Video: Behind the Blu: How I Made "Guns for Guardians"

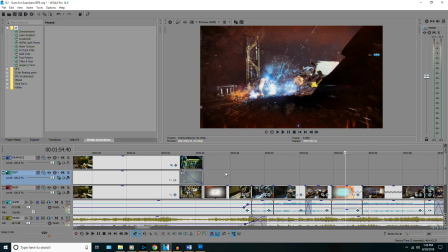And we saw that a lot with the Polaris Lance way back when,
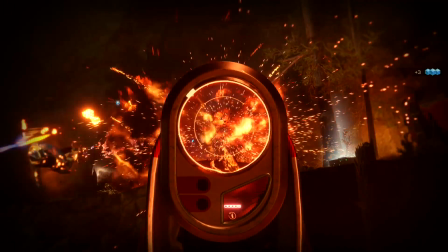because the Polaris Lance is a scout rifle and it creates a visually boring gameplay.
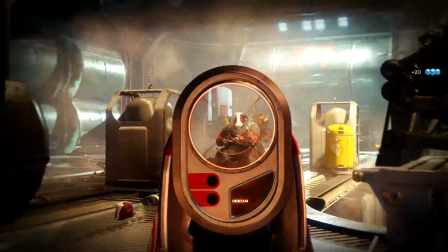The gun isn't boring to use, but it can be a bit boring to watch since you're just pew, pew, pew, pew, pew, shooting the gun, nothing fancy.
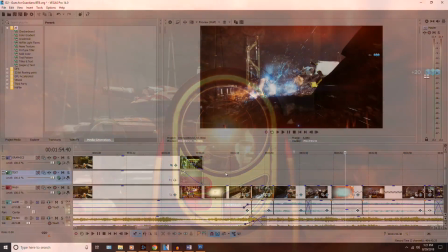But by adding slow motion, allowing the viewer to watch these beautiful explosions taking place
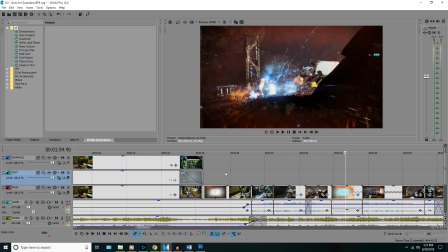slowed down so you can really soak it in tandem with the really exciting music, it makes for a visually engaging situation.
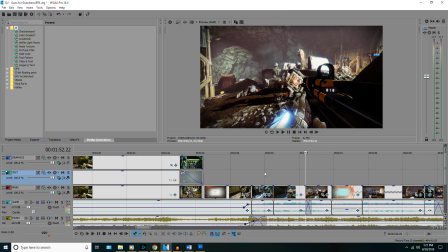So the same thing is happening here with the Nameless Midnight and the Nightshade. The quick cuts with the nightshade portion.
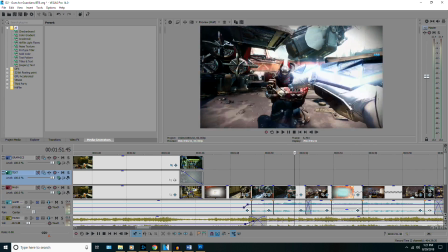The punching just adds a little bit of extra oomph to things.
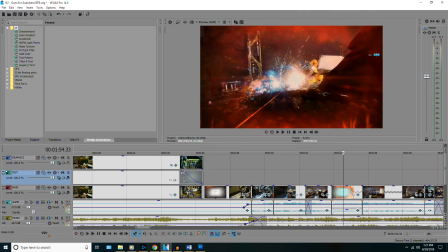Then we got the grenade throw coming in, bam, slowing that down so we can watch that beautiful explosion, and then we go right back into normal speed.
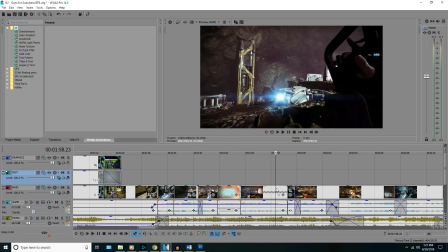It's actually sped up just a little tiny bit in this section, but it's not super noticeable unless you really know about the speeds of the guns.
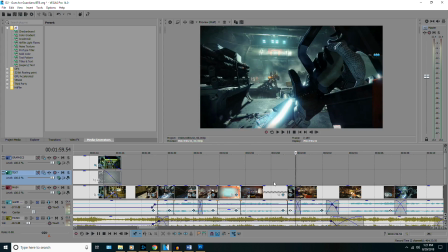Then we just go into a couple of quick cuts for reloads and another punch to the face,
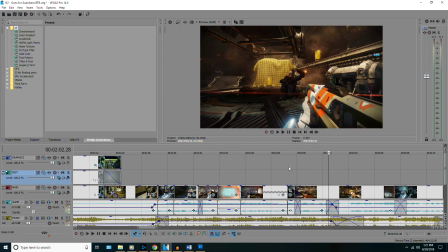transition back into the speaking and finishing off the section.
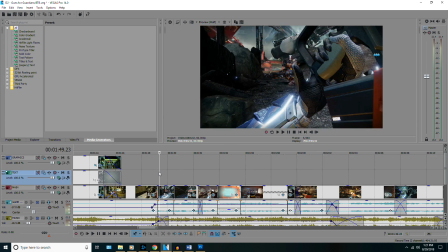So yeah, it was quick. It felt action-packed, even though these guns are a little bit visually boring to watch.
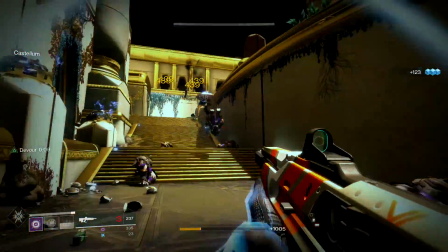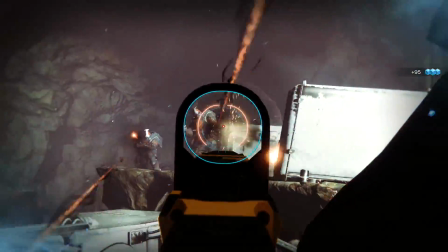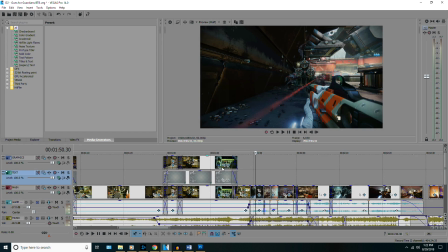So yeah, that one, this one, there was no real high concept going on with the Nightshade and the Nameless Midnight. It was just a matter of giving intensity to two different weapons that otherwise don't have all that much intensity in their gameplay.
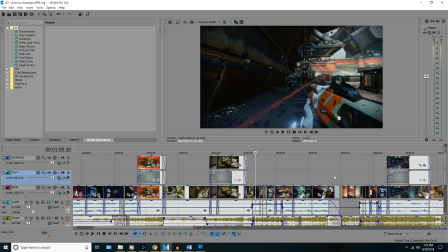But I think these two weapons in this section was a good
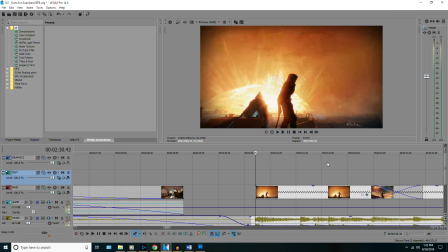counterplay to what comes immediately after it, which is the service revolver and the very,
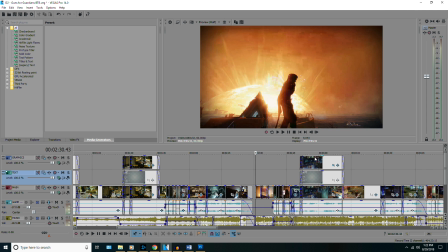very conceptually rich narrative that went on with this weapon.
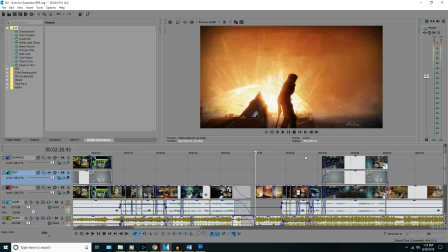This section was a lot of fun for me to make because I got to use a song and the style of music that I don't normally get to play around with.
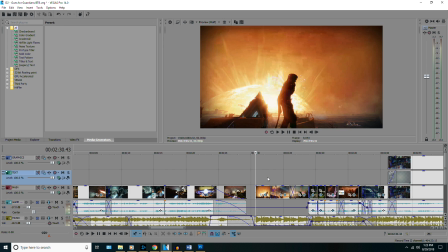It was Latin music, and the premise for the service revolver is that because the gun has a very high hip fire accuracy and an airborne accuracy, it allows you to do pretty much whatever you want with your Guardian. If you want to jump around, you can jump around. If you want to be an acrobat, you can do that. Your gun will also work with you while you're doing that.
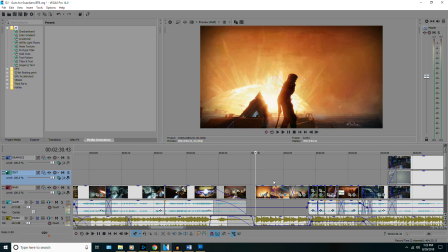So you jump around, boom, shoot a guy in the head, do a backflip, shoot him in the face. You can do all of that stuff. And I wanted to convey that through Latin music, because I've always felt like salsa, merengue,
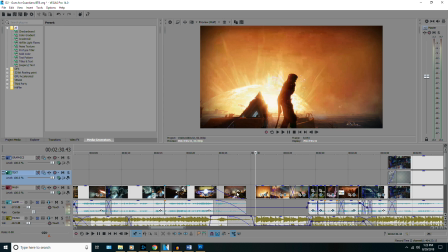samba, all different types of musics like that, and the dancing that is associated with it is very liberating. It's very, very freeing. You move your hips around, you feel fluid and flowing. And I felt like that was a good way to evoke that feeling that I get with the service revolver, where it's the same thing.
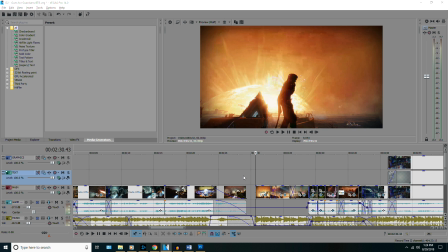I feel like I'm able to flow very freely when I'm using a weapon like this.
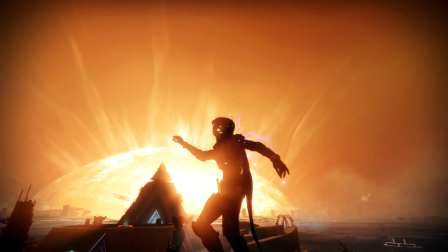So we start off by being a little bit on the nose. The music cuts in and our character is doing a little bit of samba dancing.
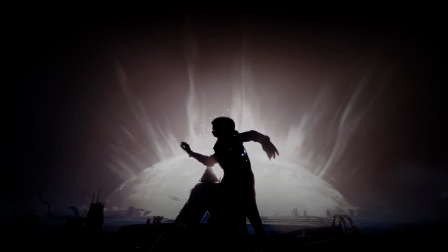So we're just getting jiggy with it. And as we transition into the action shots, one thing that I wish I did more of for this section is more dodging,
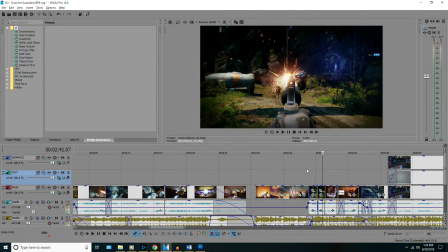because I was playing as the hunter while I was recording this section,
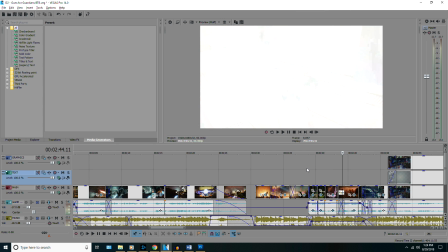but I didn't incorporate dodging as much as I would like to. There were definitely some free flowing.
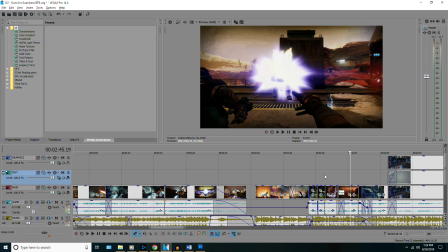It was definitely it definitely felt pretty loose in terms of where the audio sync was happening, but at the same time, I think the dodging and the extravagant motions that come from playing a hunter would have really brought home the idea that we're dancing when we use this weapon.
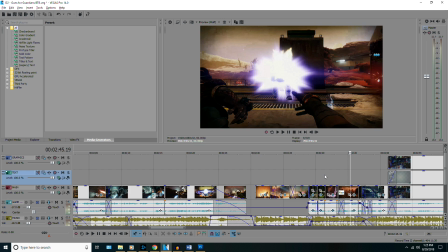We're really flowing from moment to moment and just allowing ourselves to be in this fluid and constantly changing moment instead of conforming to a more rigid play style. But in the end, it still looked pretty, but I don't think I executed on the concept as well as I could have.
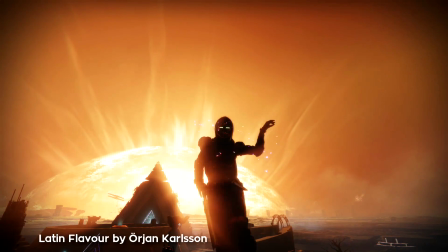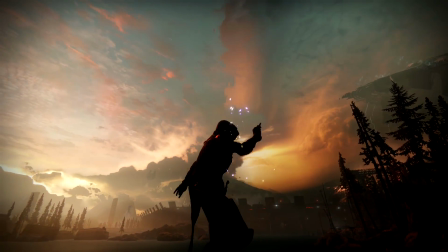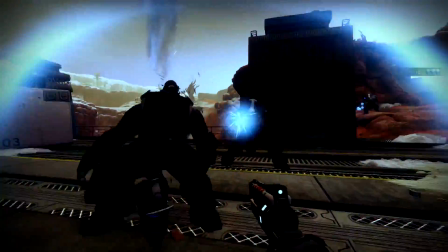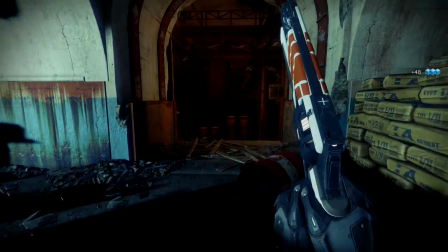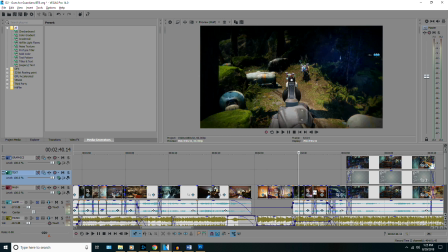And that was pretty much the gist for it. If I could redo this section, I probably would, and I would definitely incorporate more dodging.
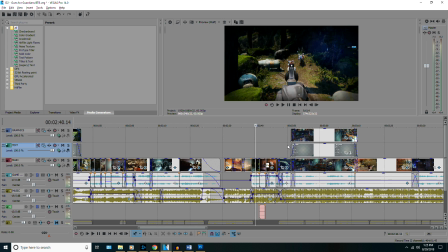And I may have also enjoyed being a bit more indulgent for this section and maybe stretching it out a little bit longer, because the song, it's such a nice song to just listen to, and just allowing myself to flow a little bit more and giving myself a little bit more breathing room to play with with
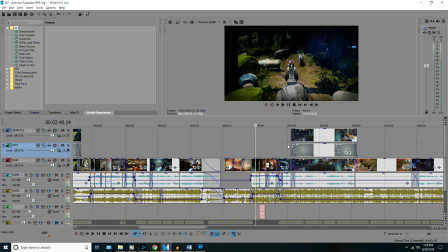all the different exciting motions that you can get with the Destiny 2 Hunter, because there's a lot of really fancy stuff you can do with this character that I just didn't show off enough of, that I definitely could have pushed this section a little bit further, but overall it's solid, but it could have been a little bit better.
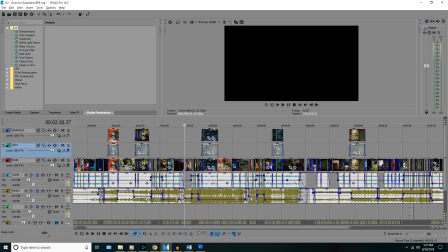One thing that I really liked overall, though, about this video as a whole was that there was a lot of push and pull going on between the different sections.
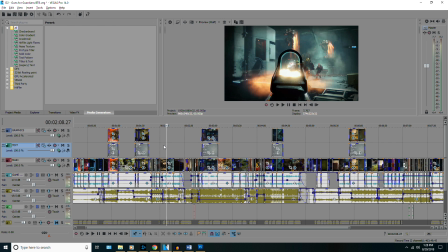Each one had a feeling to it that was pulling on a different heartstring, so to speak.
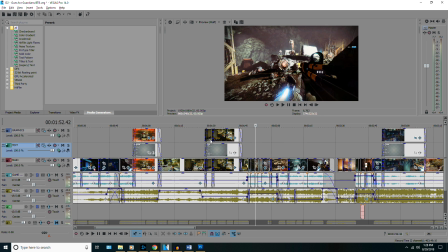Where we go from the Nameless Midnight and the Nightshade, where we are boots on the ground, we're soldiers.
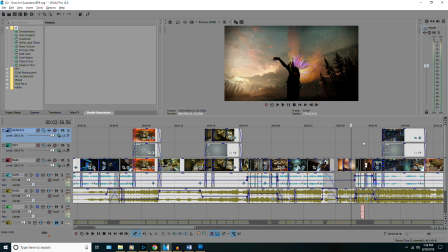Now all of a sudden we're Latin dancers. We're flowing with our guns.
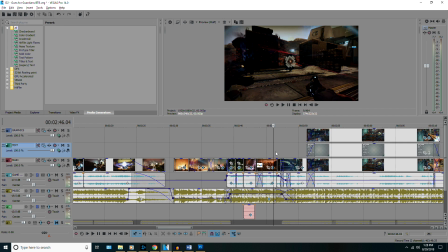We're using this hand cannon that frees us to do amazing acrobatics while we fight.
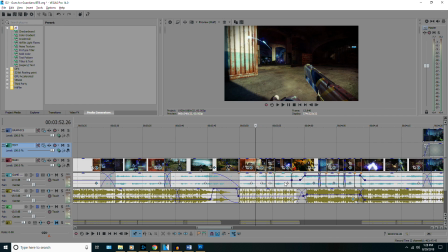And then we transition into the next weapon, which is a fusion rifle, which is a kind of clunky, slow weapon. It's heavy. It feels very industrial, very modern, and even the music is shifting to something completely different.
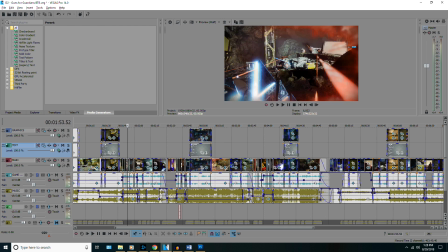The Nameless Midnight and the Nightshade had a sort of soldier-inspired music.
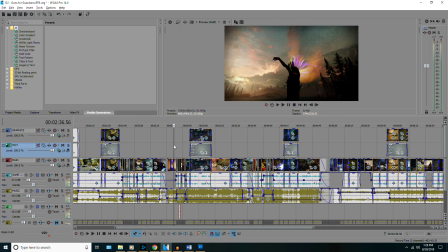It feels like we're marching a little bit. Then of course we go into the Latin stuff where it's more free flowing. There's a car skidding outside. My goodness, what is he doing? But yeah, the Latin music, it's free flowing. It's loose, and it's human. It's part of the body. It's coming from you.
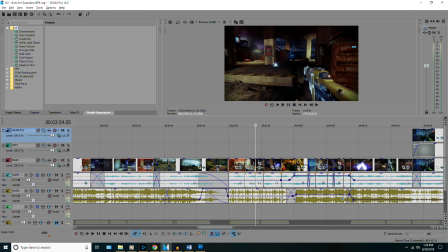And then the fusion rifle, it's raw science. It's industrial.
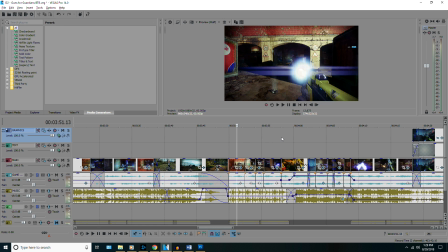It's heavy, and the music reflects that. And ideally, the editing reflects that as well, where we're being very rigid with our audio sync. We're not trying to touch on any offbeats. We're just going straight on the beat, thud, thud, thud.
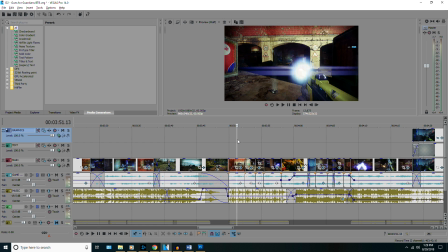When the beat goes, that's when the gun fires, bang, bang, bang, and that's what we see in that section. It wasn't too crazy, but it was a little bit tedious to make everything line up close to perfect,
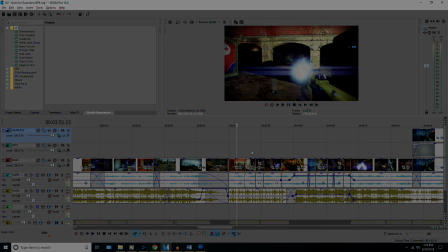but it worked out.
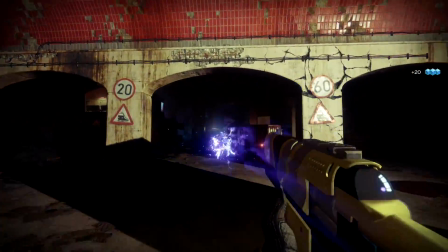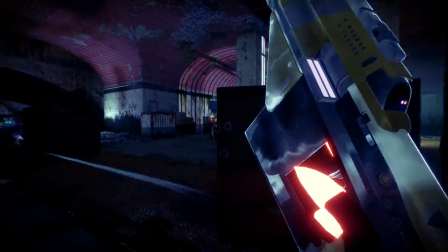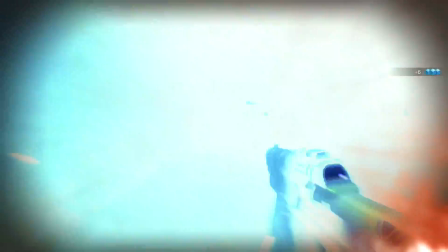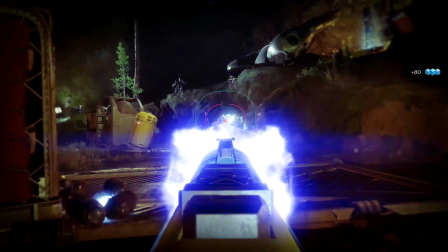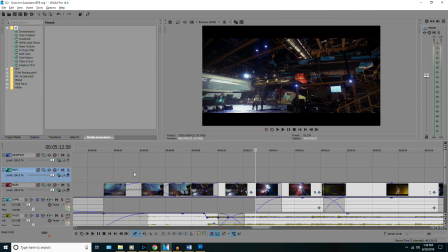Now, if it isn't apparent at this point, I've been kind of breezing through the first
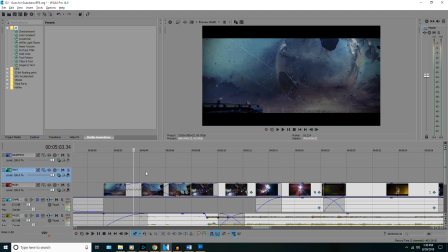2/3 of the video, trying to rush towards the end, because this is where all the real work starts.